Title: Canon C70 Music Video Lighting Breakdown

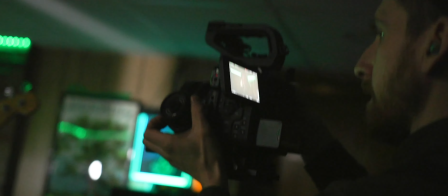0:00 I shot a stoner metal music video with my C70, some vintage lenses, some creative filters, a bunch of haze,
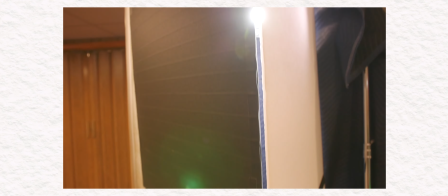0:04 and some interesting lighting techniques, and I had some friends filming behind the scenes footage so that we can dissect it all now.
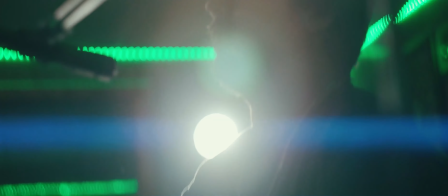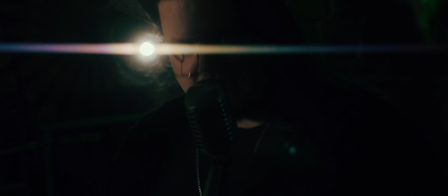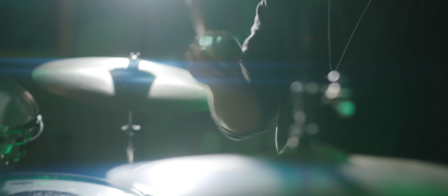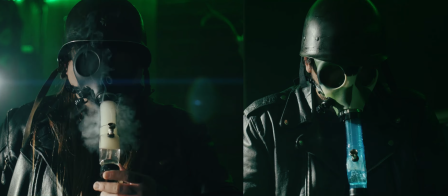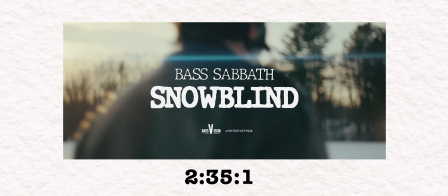0:32 So first off, the aspect ratio. It was shot in 2:3:5:1, which is the same aspect ratio that you are watching right now.
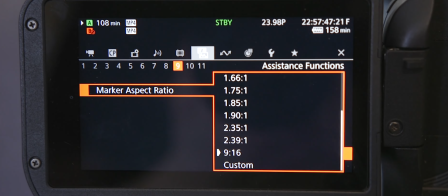0:39 The C70 luckily does allow you to dial in your aspect ratio. They're all built into the camera, and you can even dial in the exact opacity you want on your LCD screen.
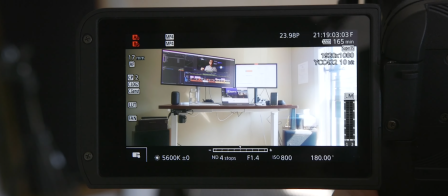0:47 Also, an important thing to mention, if you're planning on using an aspect ratio like this and uploading to YouTube, you cannot use end cards.
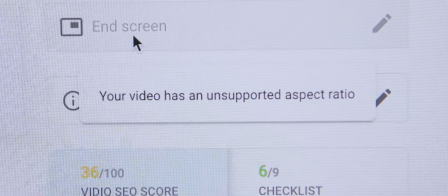0:54 So do me a favor and click on one of my other videos without YouTube's help when you're done watching this one.
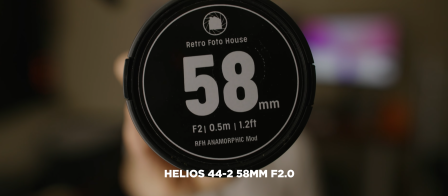1:00 Most of the video was shot on my vintage Helios 44-2 58mm lens, but I also used my Sigma 24 and 50 paired with creative filters.
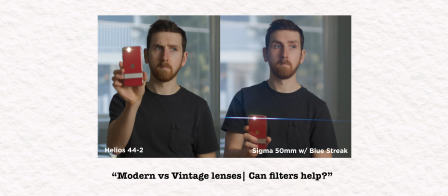1:08 My last video was a deep dive all into the creative filters that I purchased and tested in this music video, so if you're interested in more details, check out the card up there.
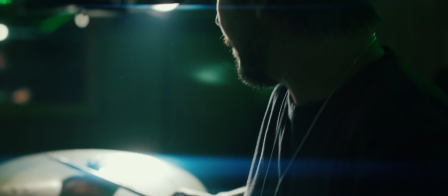1:16 So the first thing I set up was the backlights because I knew I wanted flares. I set up one 120D behind the drummer,
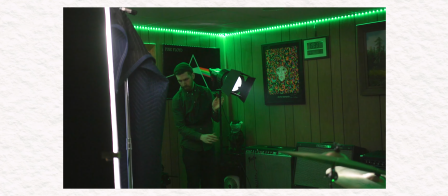1:22 which acted both as kind of his key light and as his backlight and flare light when I was to the side. And if it hit the cymbals enough,
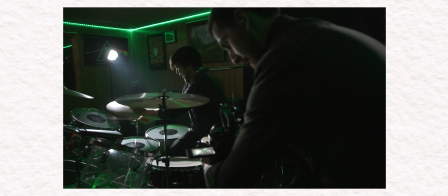1:29 it would also create flares off of the drum kit. And I wanted the background to basically fall into complete black darkness so that you couldn't see too much of the basement that we were in.
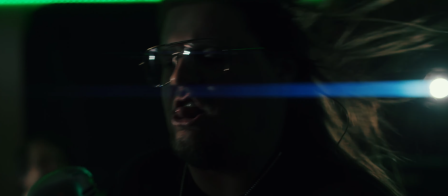1:37 All of my lights were dialed back to their absolute lowest settings. I obviously didn't want his face in complete darkness.
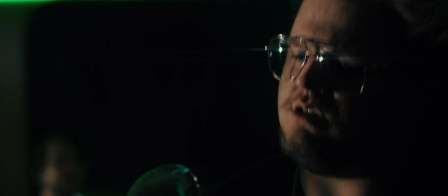1:43 I wanted it to be properly exposed, even if I wanted the background to be completely black. So to key him, I set up my last large light, a 300D. I wasn't quite sure how to use my 300D to light this lead singer without spilling all over the basement and bringing up the shadows to a point where you could see the detail that I didn't want. So I decided to use my custom V-flat bounce board. I brought it with me just to use as potential negative fill, but it occurred to me that I have a slight malfunction in my V-flat that I built.
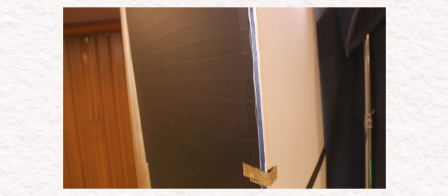2:10 There is a centimeter or so gap between the folded up sides.
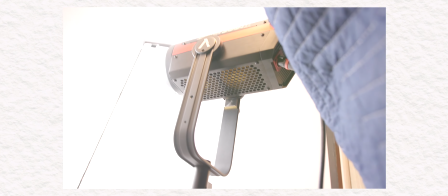2:14 So I shined the 300D through that little crack to create a beam of light to just hit the lead singer on the far side of his face.
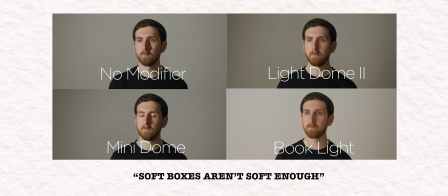2:21 But of course, this V-flat was doing what it was also intended to do, which is bouncing a bunch of light off the back, which was then bouncing in off the walls and into the basement.
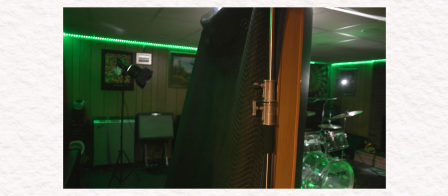2:28 So I rigged up a sound blanket with some C-stands behind the V-flat to cut all of
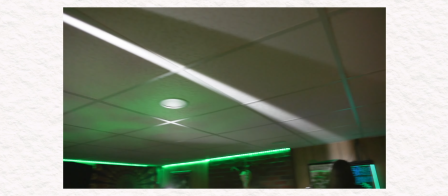2:33 the light that would be coming out of where it's supposed to be coming out. So now we're just left with that little sliver of light.
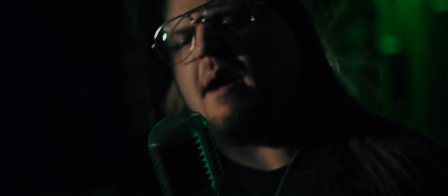2:37 And I really liked this narrow beam of a key light that the lead singer was kind of able to shift in and out of,
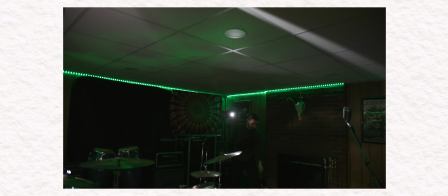2:45 which kind of gave it a cool, mysterious vibe. So speaking of spill, my second backlight, which was giving a flare to the shots of the lead singer,
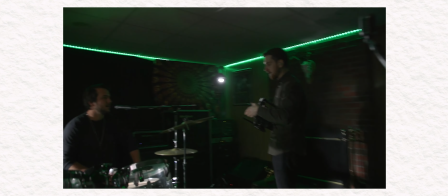2:53 did not have a Fresnel lens or a barn door set because I only owned one and it was already on the drummer's 120D backlight.
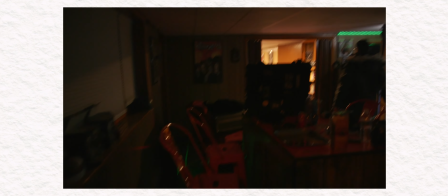3:00 We were shooting in a basement studio with white drop ceilings that absorbed light very easily, and just like the background,
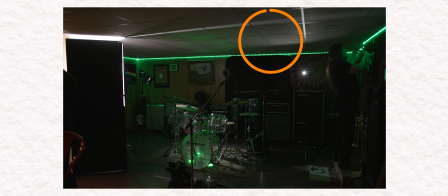3:06 I wanted the ceiling to be as dark as possible and draw the least amount of attention to itself as possible.
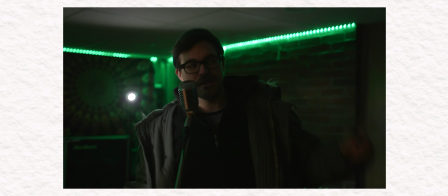3:11 One of our BTS shooters and all-around crafty guy, Kevin,
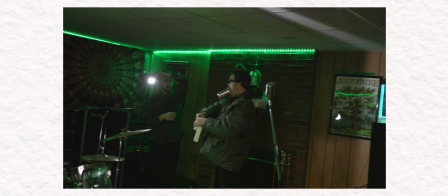3:15 had the idea to gaff tape a baseball cap to the top of the 120D that would flag off any light shooting up into the drop ceiling.
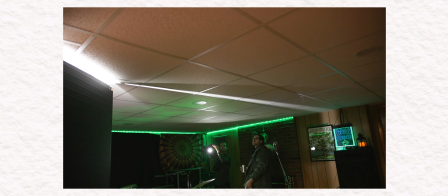3:23 Who needs expensive modifiers when you have hats and creative thinking?
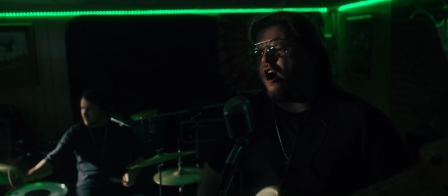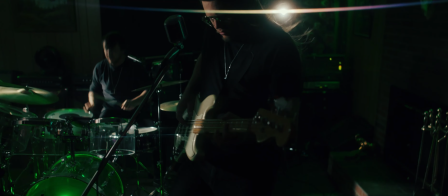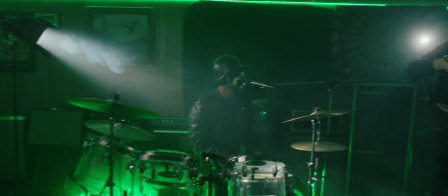3:38 And the last lights in frame were the practicals that the band already owned.
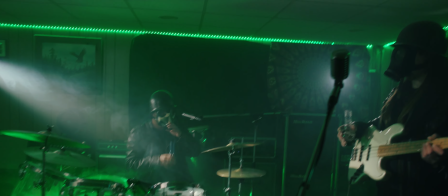3:43 Some LEDs in the ceiling that we set to green, and these little LED pucks that we set to the same green and put under the acrylic drum kit.
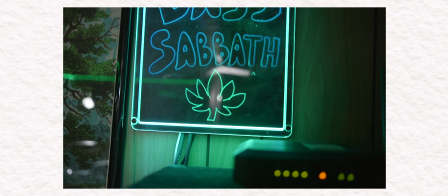3:51 I think the green color palette just kind of felt natural given the subject matter.
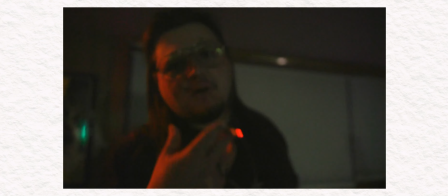3:58 What's up? It's your boy Nick, just chilling, this is Tobacco.
But that green really came into play once we started adding the haze.
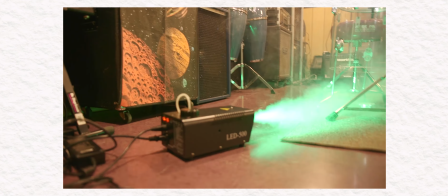4:05 The band owned a hazer for live performances, and I also had this can of haze.
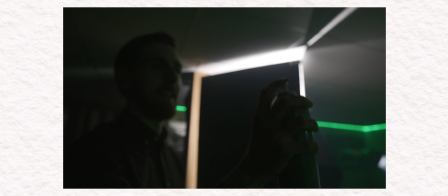4:14 I've just really wanted to use this and I haven't had an excuse to yet. That's incredible.
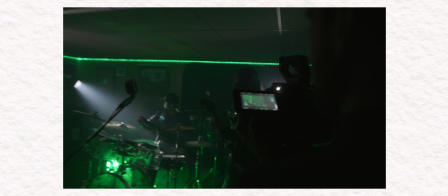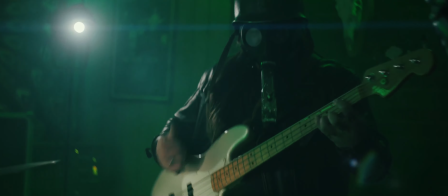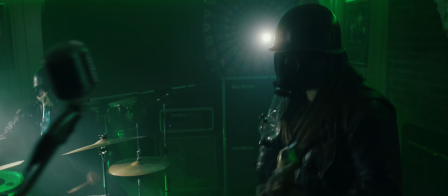4:29 We decided just to use the hazer for the last chorus of the song when the band changed outfits.
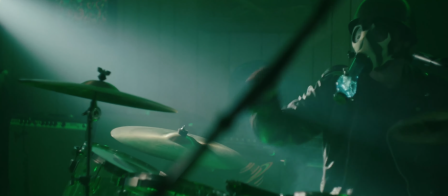4:33 That way we didn't have to deal with consistency of levels of haze throughout the entire shoot, and it would kind of heighten the last section of the song.
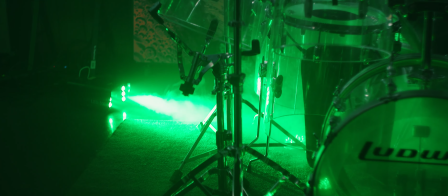4:40 And when we pumped in all of that haze, the black levels in the room were lifted, which is to be expected.
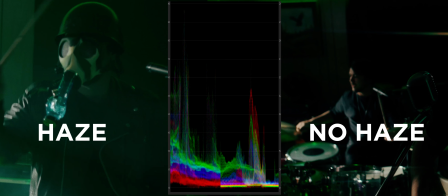4:46 But one thing that I didn't expect to happen was for the green to become so prominent.
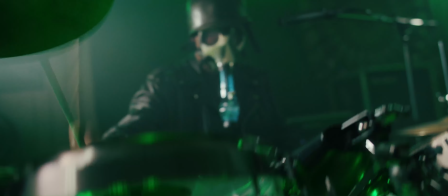4:50 The haze basically just absorbed all of the LED light and made everything super green, which isn't really something that I expected.
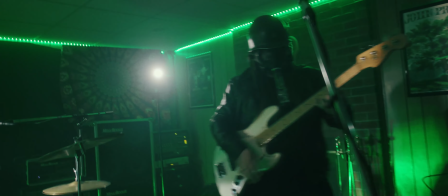4:56 I haven't worked with haze a bunch, but I thought it looked cool.
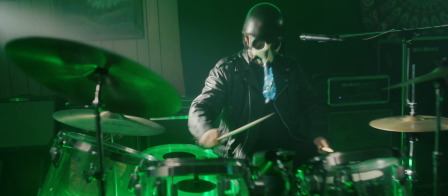4:59 The one thing that I did intentionally want to happen with the Haze was create volumetric lighting through the 120D with the barn doors and Fresnel.
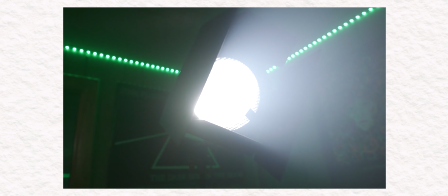5:07 And we all loved how it looked, especially our BTS shooter, Kevin.
Oh, dude, I'm just like, oh yeah, my footage looks so good over here.
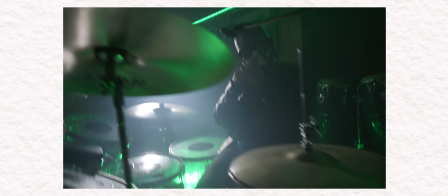5:15 Maybe it'll get used. Fuck, man, it looks so scary right now. It's perfect.
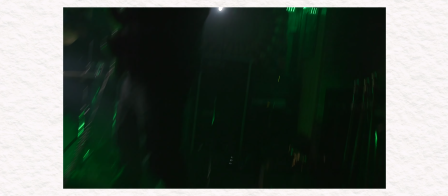5:20 God damn. Sorry, I'm so good. Okay. Kevin, we're literally suffocating.
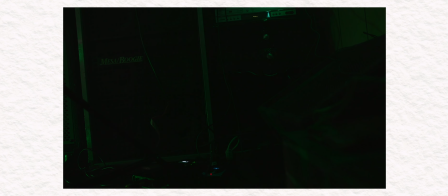5:25 All right, you ready? All right, here we go.
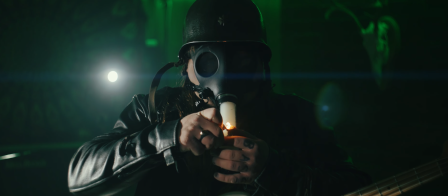5:30 So Nick, the frontman of this band, was the one who came up with the entire story and sourced all the props.
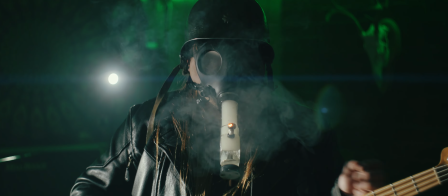5:35 I came to him asking to film the band perform so that I could test out some lens filters,
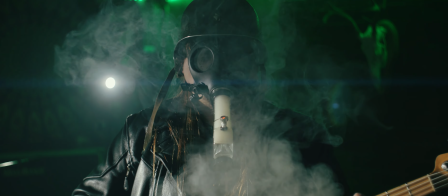5:40 but he took it, ran with it, and really made it into an actual music video and not just a performance video.
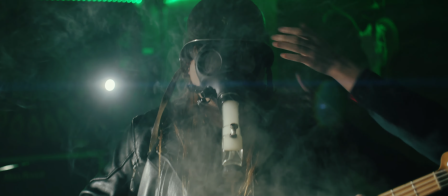For the behind the scenes video I'm making, how would you describe the story that we're telling? We're searching the vacant snowland for the magic substance that will allow us to breathe and be free.
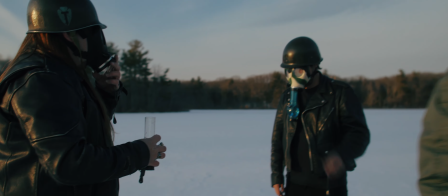6:05 We filmed the B-roll out on a lake that we had access to at sunset,
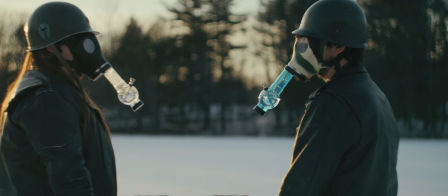6:09 and we got those beautiful blue flares from the Helios and that delicious weird swirly bokeh in the trees from all that depth,
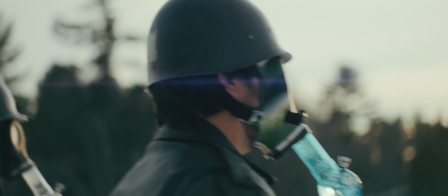6:17 really playing to the strengths of the Helios.
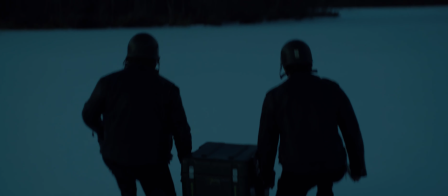6:19 And then we waited for the sun to go down so that we could film a Zelda-inspired gag with opening a case to have practical lights, the green pucks that we used in the drum kit,
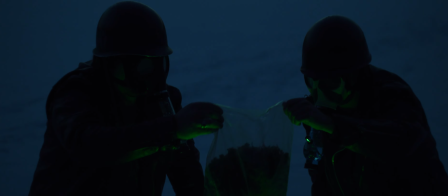6:28 shine on the characters' faces and illuminate their bag. But the LEDs weren't really strong enough to get what we had envisioned.
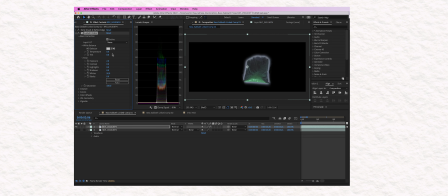6:34 So inside of After Effects, I did a quick roto brush, soloed out that layer, brightened it up, shifted the tint towards green, bumped up the saturation and feathered it, and Bob's your uncle. And that brings us to the final portion, the edit.
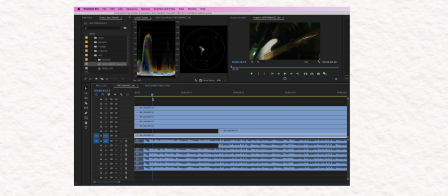6:49 It was super quick because the band played to a pre-recording of the song, so I just had to line up the first hit of each take, nested all the footage, turned it into a multicam sequence,
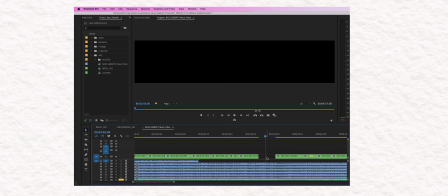6:57 watched it through a few times to pick my best takes, and for any sections that didn't really have good takes, I would just delete the footage, and that became the natural hole to plug in with the B-roll.
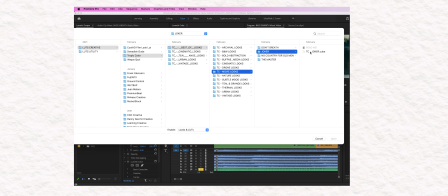7:06 I played around with some different creative LUTs. I tested a few out and decided on the Tropic Color Joker LUT at 50%.
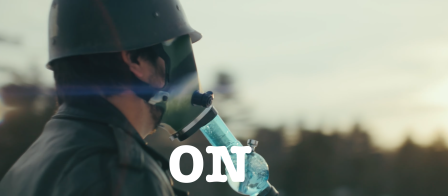7:13 And you can see off and on right here. It gives it like a teal and orange look, but with very boosted greens, which obviously play well to our color palette.
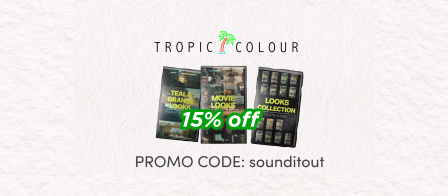7:23 And there's an affiliate link in the description to Tropic Color's LUTs if you're interested. If you want to check out the full music video, link is in the description.
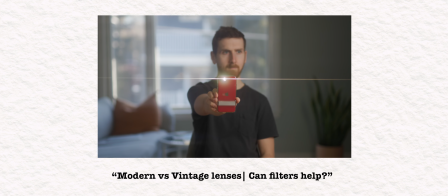7:29 And if you want to learn more about the lenses and filters used in this music video, link to my deep dive on that topic is also in the description.
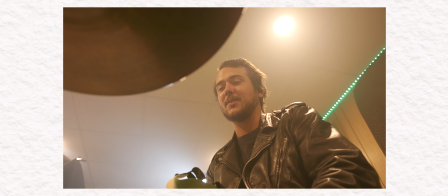7:35 If you don't like this video and subscribe, then I'm gonna have to come to your house and click the like button for you.
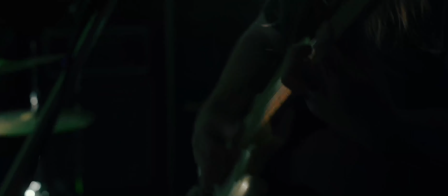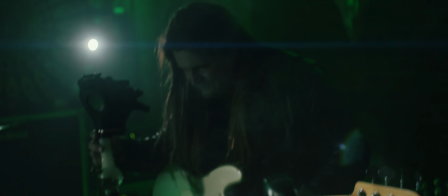7:47 Now that you know, you just breathe out. Game changer.